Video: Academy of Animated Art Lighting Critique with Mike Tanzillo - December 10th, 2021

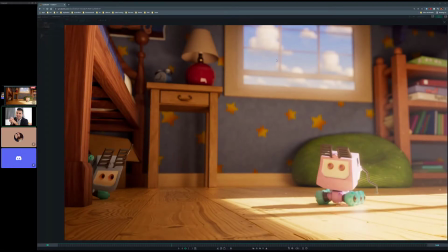All right, happy Friday, y'all, and welcome to your daily lighting critique. We have a couple videos we want to start off with. Well, first off, I want to just kind of go through Keldon's two submissions here. So these are the final render settings. It's just everything looks great.
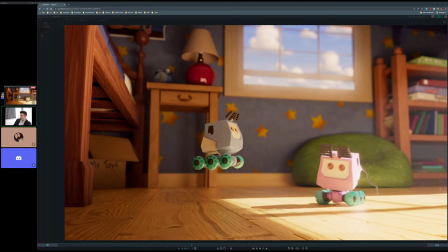I don't see any render noise. Everything looks very clean. Yeah, I don't really have anything, and this is where we're gonna start with these. Is Kat or Ubed, if either of you have any notes on this or anything to tweak? I actually think it. But I think it actually looks. I think it looks great.
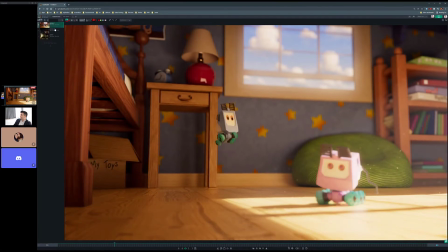Yeah, let's hold off on the clap because we might get one more here in a sec.
For him, we are trained to detect, deter, observe, and report.
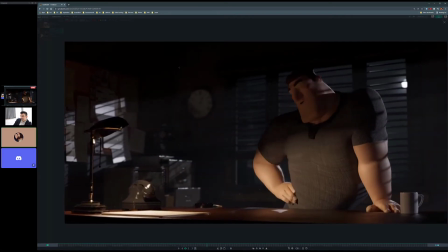But one day, 6 years ago, a man did more than that.
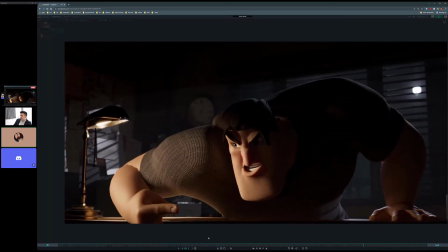Field and has a little bit of weirdness to it on the pink little creature, the pink robot.
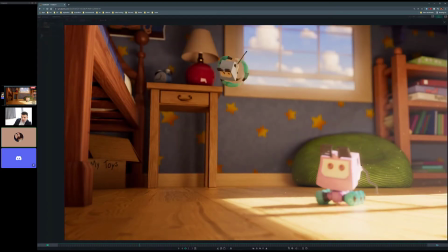Because I'm looking at it full screen, and it like... Oh, it kind of pulsates. Yeah, it pulsates a little bit, and I don't know if that's if he can fix that or if that's an animator fix, but... No. That's in the depth of field. That's in the rack focus in the side of this. And then also there might be a little edging issue.
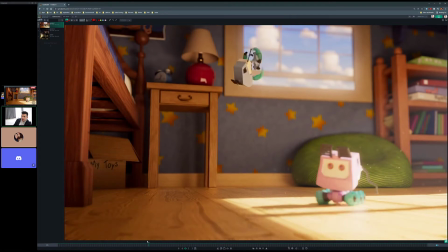Just check the edge on that, make sure it's clean. Because looking at it when it's in focus, it looks like there might be a little bit of a like stair-stepping around the edge. That's a really good point. So yeah, just double check that, Keldon, because it's like as we play through. Yeah, it's funny. I was watching I usually try and be like for these final approvals.
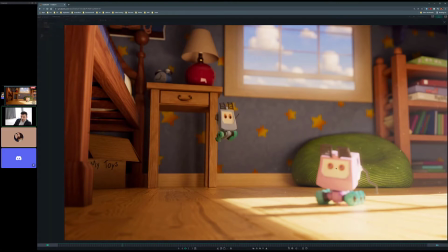I usually try and just be the audience. So I was like my eye was over here, but looking at like focusing on this, you can see it kind of like pulsates in and out. So that's a really really good note, Kat. Thank you for seeing that. Sure, and then the other thing.
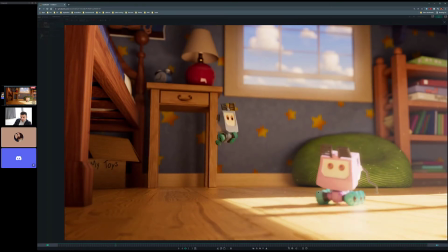I know the dust is supposed to be moving. I don't know, maybe make the dust a little less white. I don't know, kind of, probably because I'm staring at it. I think if, for a viewer, they probably won't even notice it, but because as it goes in and out of focus, like the dust goes in and out of,
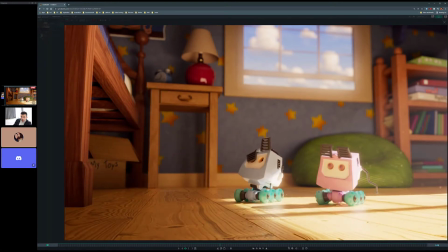like, gets really in focus and then really out of focus. Yeah. And it might be something that's a little, I don't know. Like it stands out too much, like maybe even just make it a little more transparent. Yeah, maybe. To me, it's almost like I'm wondering if there's stuff on my screen, which I guess is okay,
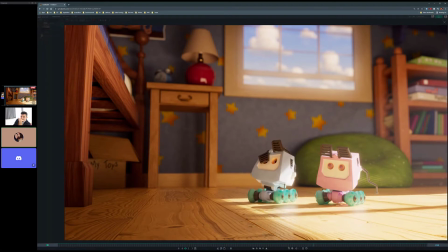but it feels like as small as the little robots are, it feels like the dust is too big in relation to the robots, but I don't know. That's interesting. Like, I'm specifically watching, because I'm staring at it. This one might be a little bit too big, but I think overall it's okay.
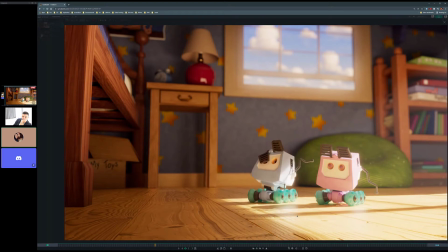There's just a couple that, like, so maybe make them a little bit more translucent or something, just so it's not like white fluff. Yeah, actually. Yes, I mean, I know that's what dust looks like because I see it all the time in my house. Desert, it's like, oh, dust, okay.
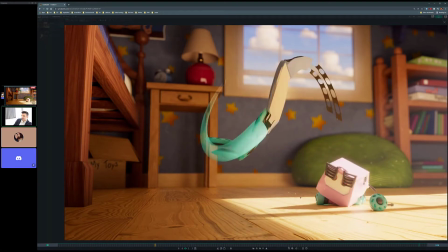You know what though? And it just so happened that I was looking down here, but like I just kind of like watching right in here.
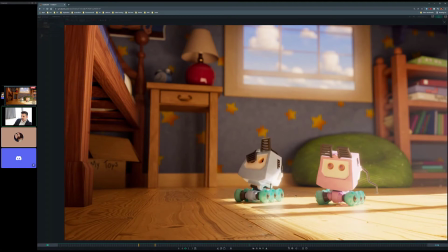Like I got that one go down. And this one kind of comes up, and then they kind of stop. I guess they keep moving. Maybe it just might be a matter of just if you can eliminate those.
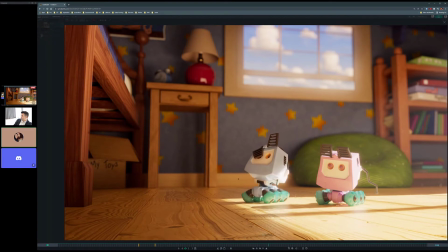I would just take those out. Yeah, I don't know if they really add anything. Yeah, because back here they look great, and I like seeing them come in and out of focus. But like the super sharp ones for a long period of time probably start making you aware that they're not. That something's going on there. That's a good call. All right, cool.
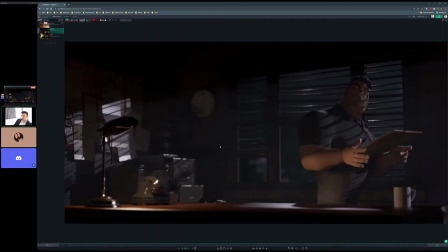Let's hop over into this one.
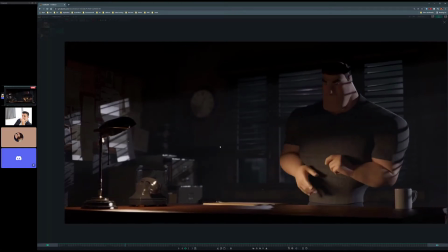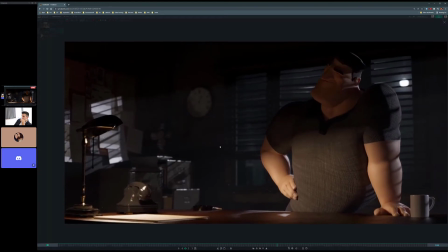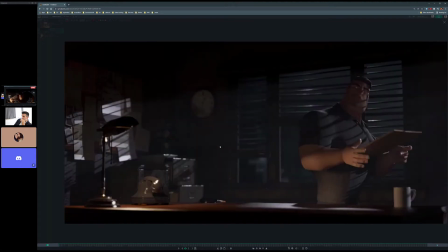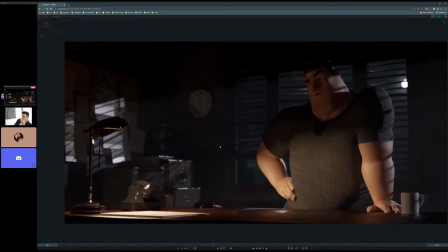See one more thing. All in all, this looks really good.
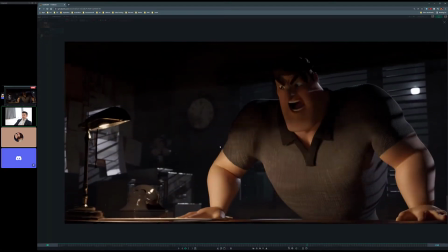Let's just see if